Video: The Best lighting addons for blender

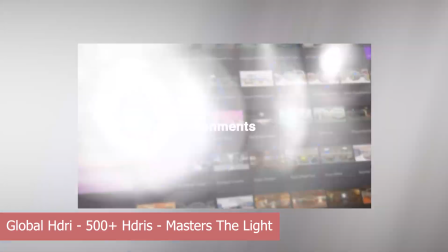243s
With over 500 highly detailed HDRIs, this easily stands out as one of the strongest collections available.
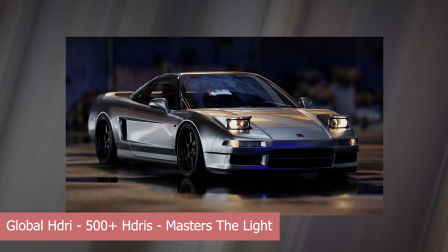250s
You get sharp reflections, soft shadows, hard shadows, cool blue tones, warm lighting, and everything in between, all curated in one place.
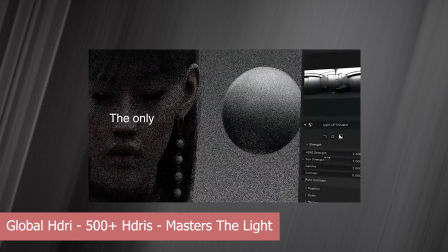259s
It covers a huge range of looks, making it easy to match almost any scene or product style without hunting for assets.
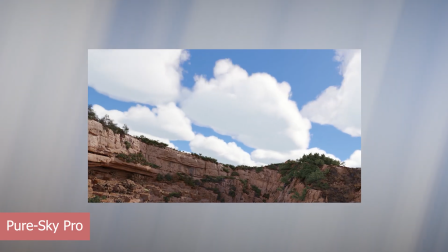268s
Every scene has different demands, and large outdoor environments rarely look good with HDRIs or simple sun and area lights.
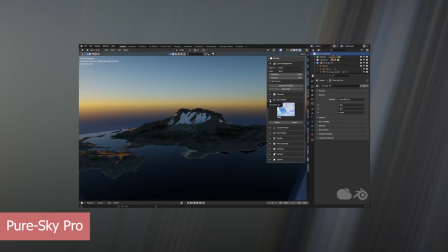275s
The lighting often lacks richness or scale, making the environment feel flat or underlit.
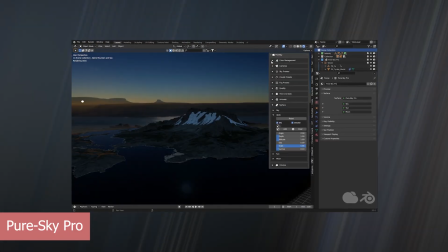280s
For scenes like this, you need physical skies, systems built to handle lighting at a much larger scale.
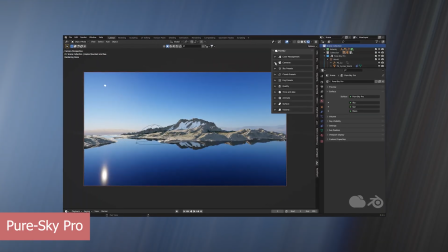285s
The first option is Pure Sky Pro, which focuses on giving you an all-in-one sky and atmosphere solution.
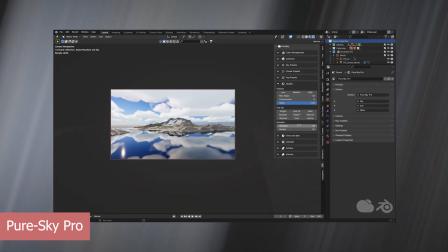292s
It comes with sky and cloud presets, time of day controls, volumetrics, atmospheric fog, and animated clouds.
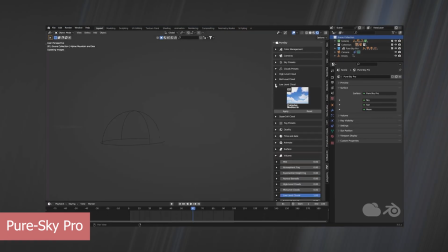298s
Everything is centralized and easy to tweak, and it works in both Eevee and Cycles.
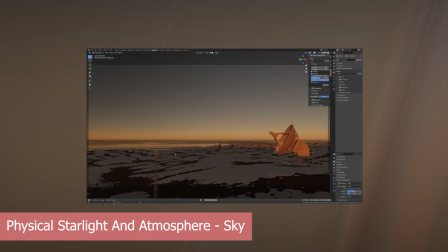304s
The second option is Physical Starlight and Atmosphere, which tackles the same problem from a slightly different angle.
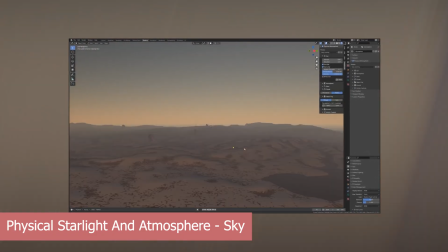310s
It includes presets for atmosphere, customizable suns, stars, fog, and large-scale lighting controls.
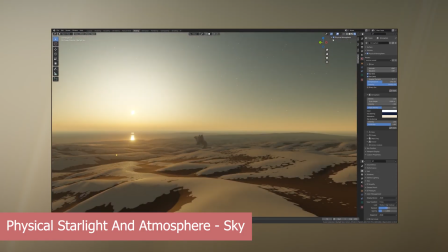316s
Like Pure Sky Pro, it supports both Eevee and Cycles. Honestly, you can't go wrong with either of them.
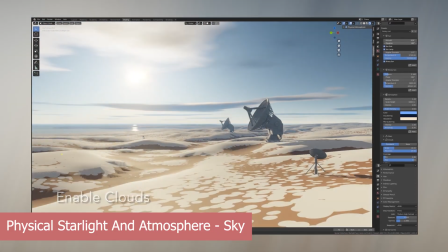322s
They both solve the core issue of large-scale outdoor lighting extremely well, and the final choice often comes down to preference rather than capability.
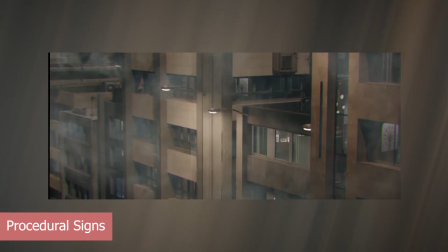331s
It's almost a roll of the dice. Lighting can take many shapes, and in cities, it often comes from banners, screens, and signs.
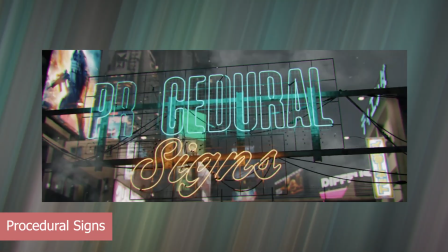338s
If you're building a vibrant metropolitan scene, this is the type of lighting that truly brings it to life.
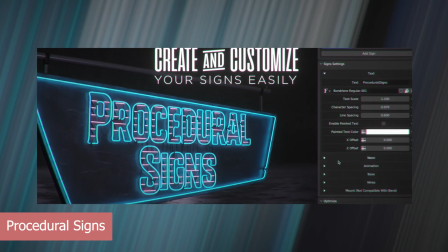344s
You can still mix in area lights, but visible light sources sell the art far more effectively.
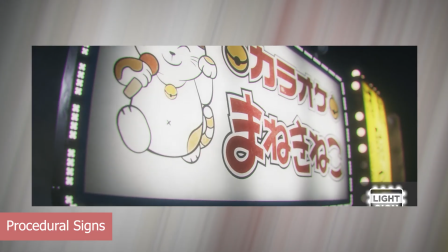349s
They give buildings purpose. This is a club. This is a restaurant. This is something functional, not just background geometry.
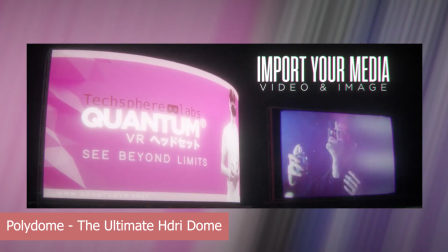357s
Procedural signs covers all of that with deep customization options that make city lighting feel alive, believable, and intentional.
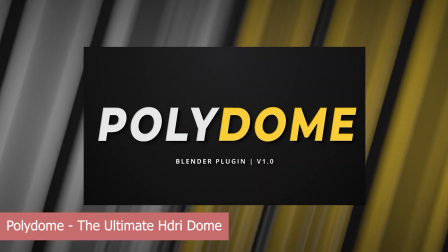366s
Usually HDRIs are just images wrapped around a mirror ball. And while the earth is a globe, our environments are not.
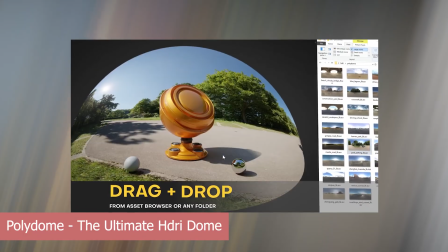373s
That's why most HDRIs work only as light sources and never as actual environments.
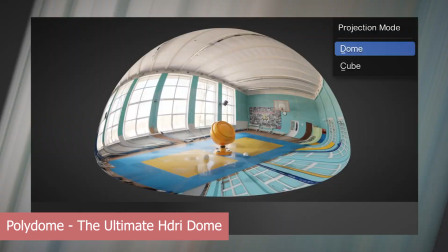379s
Polydome changes that by reshaping HDRIs to match real spaces. If it's a room, you can use rectangular tools to capture walls, corners, the ceiling, and the floor.
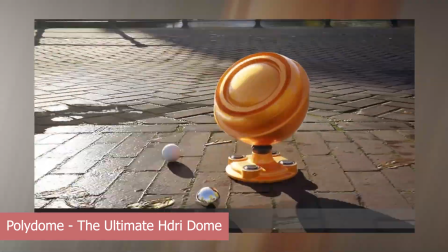388s
For outdoor scenes, you can define the sky and ground separately with, you know, control over reflectivity to better fit the environment you're trying to sell.
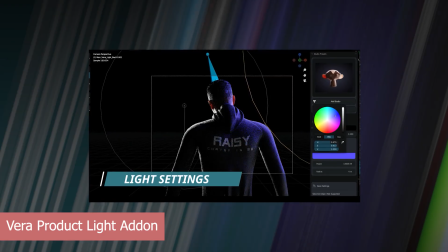398s
again different lighting scenarios call for different techniques studio lighting is its own discipline
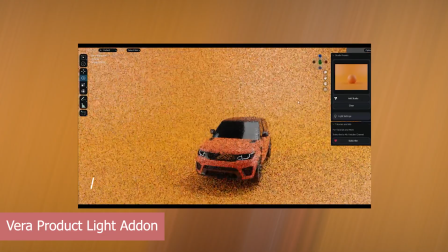403s
clean infinite backgrounds carefully shaped reflections controlled fall off and purpose-built
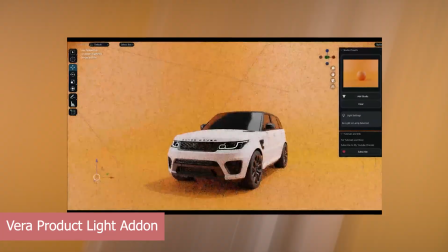408s
light presets trying to brute force this with generic lights usually falls apart fast that's
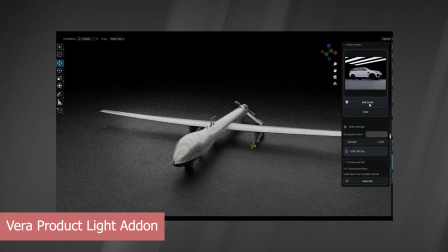414s
exactly where a vera product light comes in it focuses entirely on product style
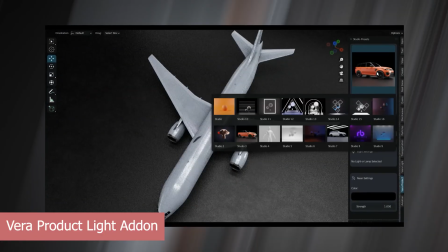419s
studio setups giving you tailored light presets reflection textures and tools designed specifically
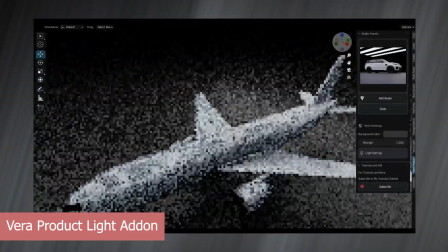425s
for infinite backgrounds and controlled highlights for pack shots and commercial renders this kind of
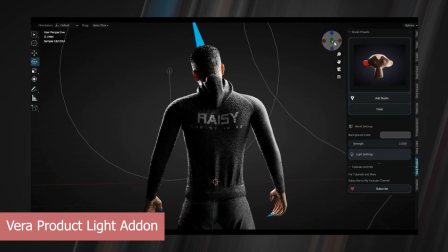430s
specialization makes a visible difference you're not going to light underwater scenes the
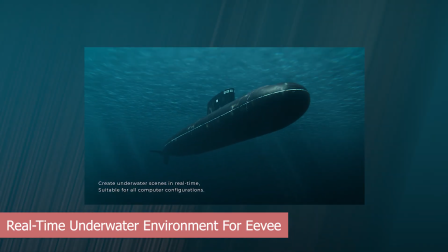437s
same way you light anything else the requirements are completely different volume fog caustics
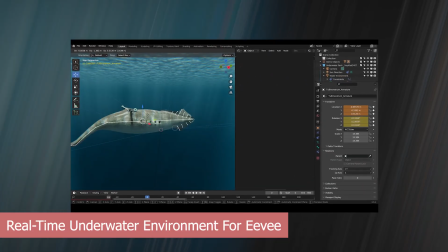442s
light absorption and god rays that actually feel like they're moving through water doing this physically accurate in most setups will destroy your render times
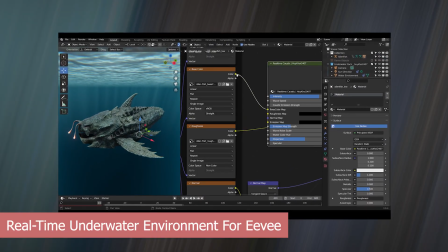451s
That's exactly what Real-Time Underwater Environment is built for.
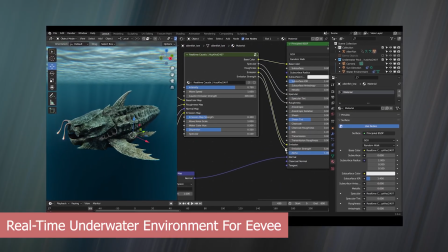454s
It focuses on fast, believable underwater lighting with volumetrics, caustics, and efficient god rays that don't bring your scene to a crawl.
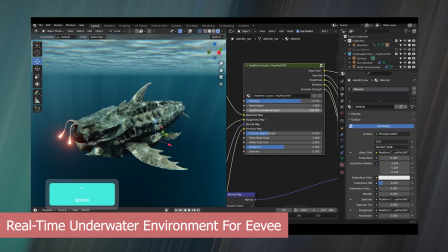463s
The downside is that it's designed specifically for Eevee, but if real-time performance is the goal, that trade-off makes perfect sense.
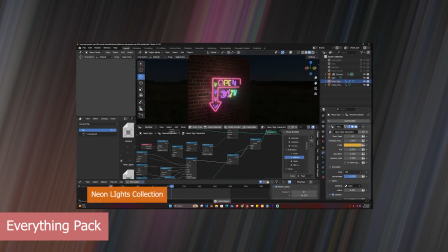471s
Not one to be left behind? Here's my own pack, which includes a custom neon light collection.
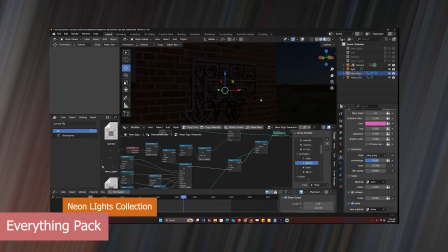476s
You get 50 unique neon lights designed to work straight out of the box, perfect for city scenes, signs, accents, and stylized lighting setups.
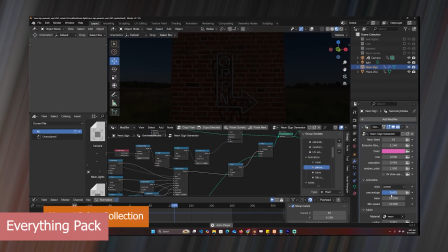484s
But that's only part of it.